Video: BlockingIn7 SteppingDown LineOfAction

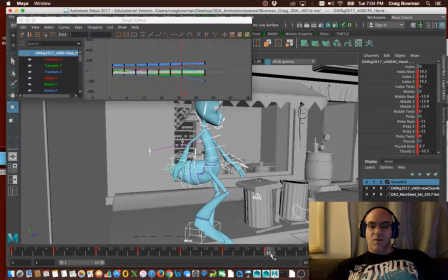1476s
Through that, it kind of pops back. I think he should stay maybe leaning forward a little bit more at this point. And through here. So he comes up, and through there, and then starts to drop. It just softens it a little bit, so it's not as strong.
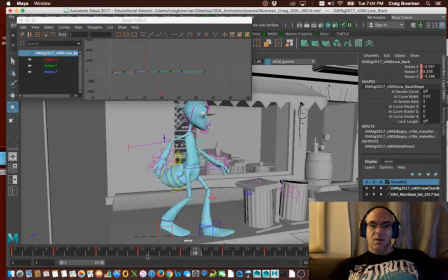1496s
Again, we're in linear, so it looks a little angular, right? But if once we get all of those curves, again, selected and going into like an auto tangent mode, it starts to smooth out a little bit more.
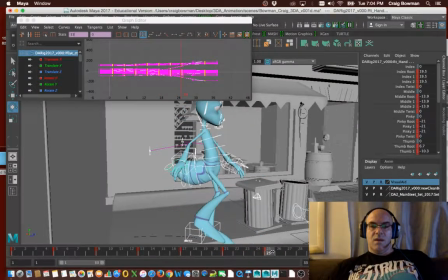1510s
You see how he kind of compresses here, and then he straightens up a little bit too much there. Really need to key that. Gonna lean forward a little bit more. Through there, a little bit more upright.
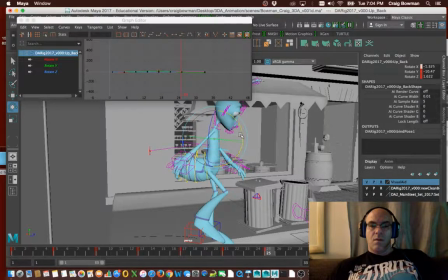1533s
There. There. And that actually forces this arm to move a little bit forward, kind of travel with, because we don't want those arms to lock out straight.
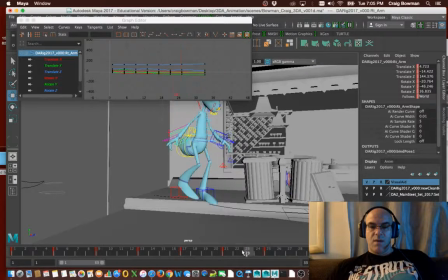1544s
Okay, so something like that might be a little bit better. So he gets ready to step off. That works much better. Okay, so let's go for that highest point, and then we'll take a break.
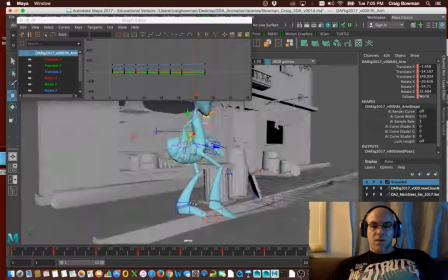1560s
So here, we want to be continuing forward.
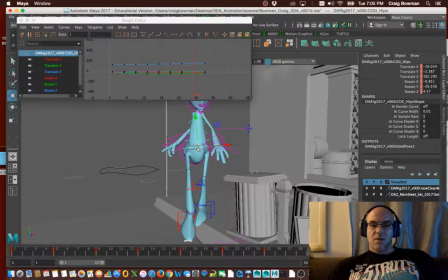1566s
We're heading in the direction that we're going to step off, so we want to be at a highest point. We want this to be more now onto the ball of the foot. Okay, we want this
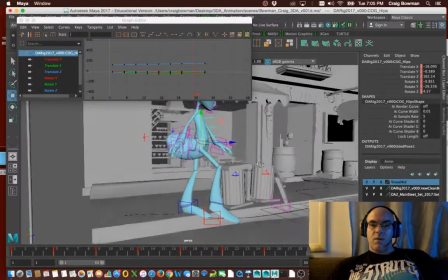1583s
to go up more. He's going a little bit higher.
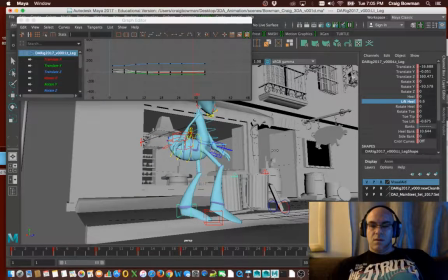1589s
Let's take this and put it onto there. We can bend that toe down a little bit more. So it feels like as this goes up, that toe goes down, so it rotates forward even though we haven't really moved the foot much.
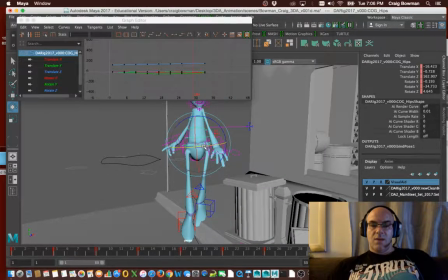1606s
We're going to start kind of heading in the direction for sure that we want to be at.
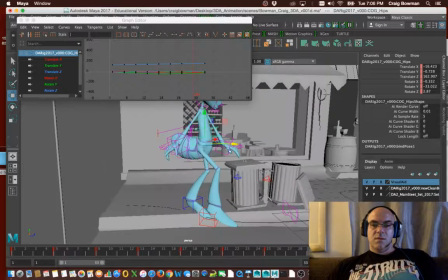1614s
We're going to rise them up some more.
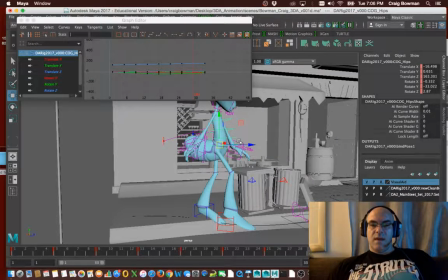1623s
Let's go even that high. Take the arms. Now the arms are going to come forward a little bit because he's getting ready to step forward.
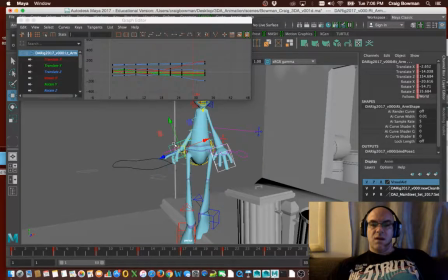1635s
So arms typically, even though he's walking in stride, they tend to kind of come forward because we want to make sure that if we fall, if we fall and we trip forward, that our hands are ready to catch
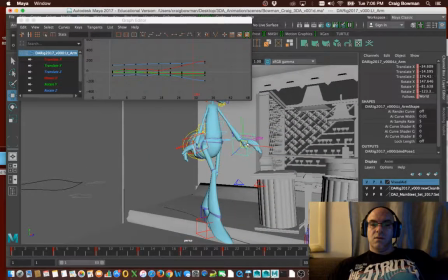1652s
ourselves. So again, don't want to pull the control away from the arm. Want a little bit of bend in that elbow. So let's take a look at that from this angle.
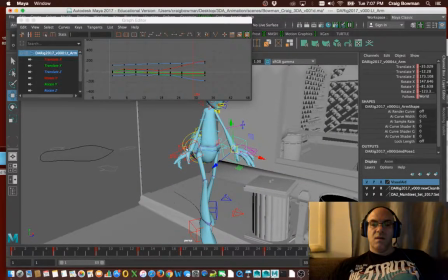1663s
There we go. We want them to be kind of straight, but we don't want them to be popping straight and then bending again.
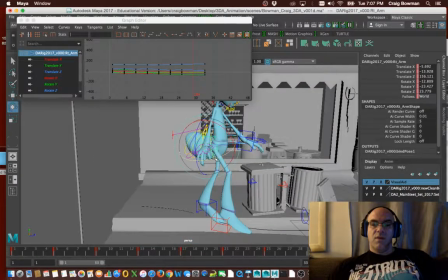1669s
So we're going to go out through here. Going to rotate that forward maybe a little bit more. Bring that arm forward
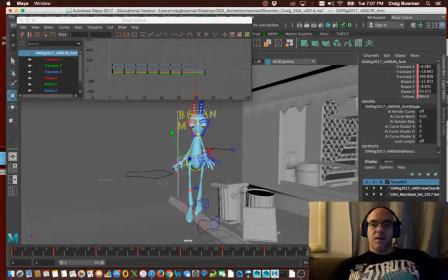1678s
into this area like that, because he is rising through here, right?
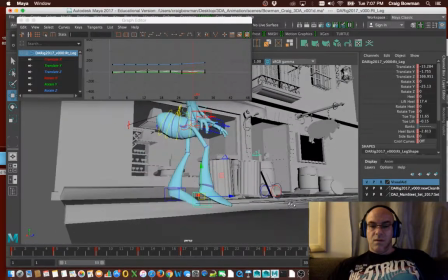1685s
This foot's coming forward and getting ready to make contact.
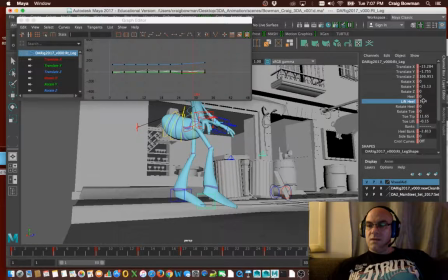1690s
So we might, instead of being on the heel and on the tip of the toe here, we might be more lifting the heel and this foot kind of rising, because now it's coming up,
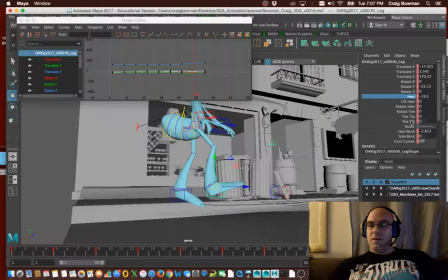1706s
getting ready to get planted, right? And this point here,
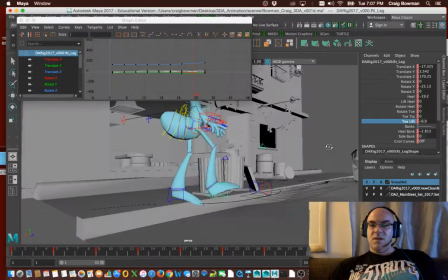1713s
it's bent a little bit because the foot is getting lifted up, getting ready to step off.
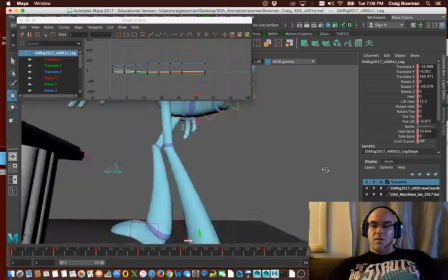1719s
We get this foot here.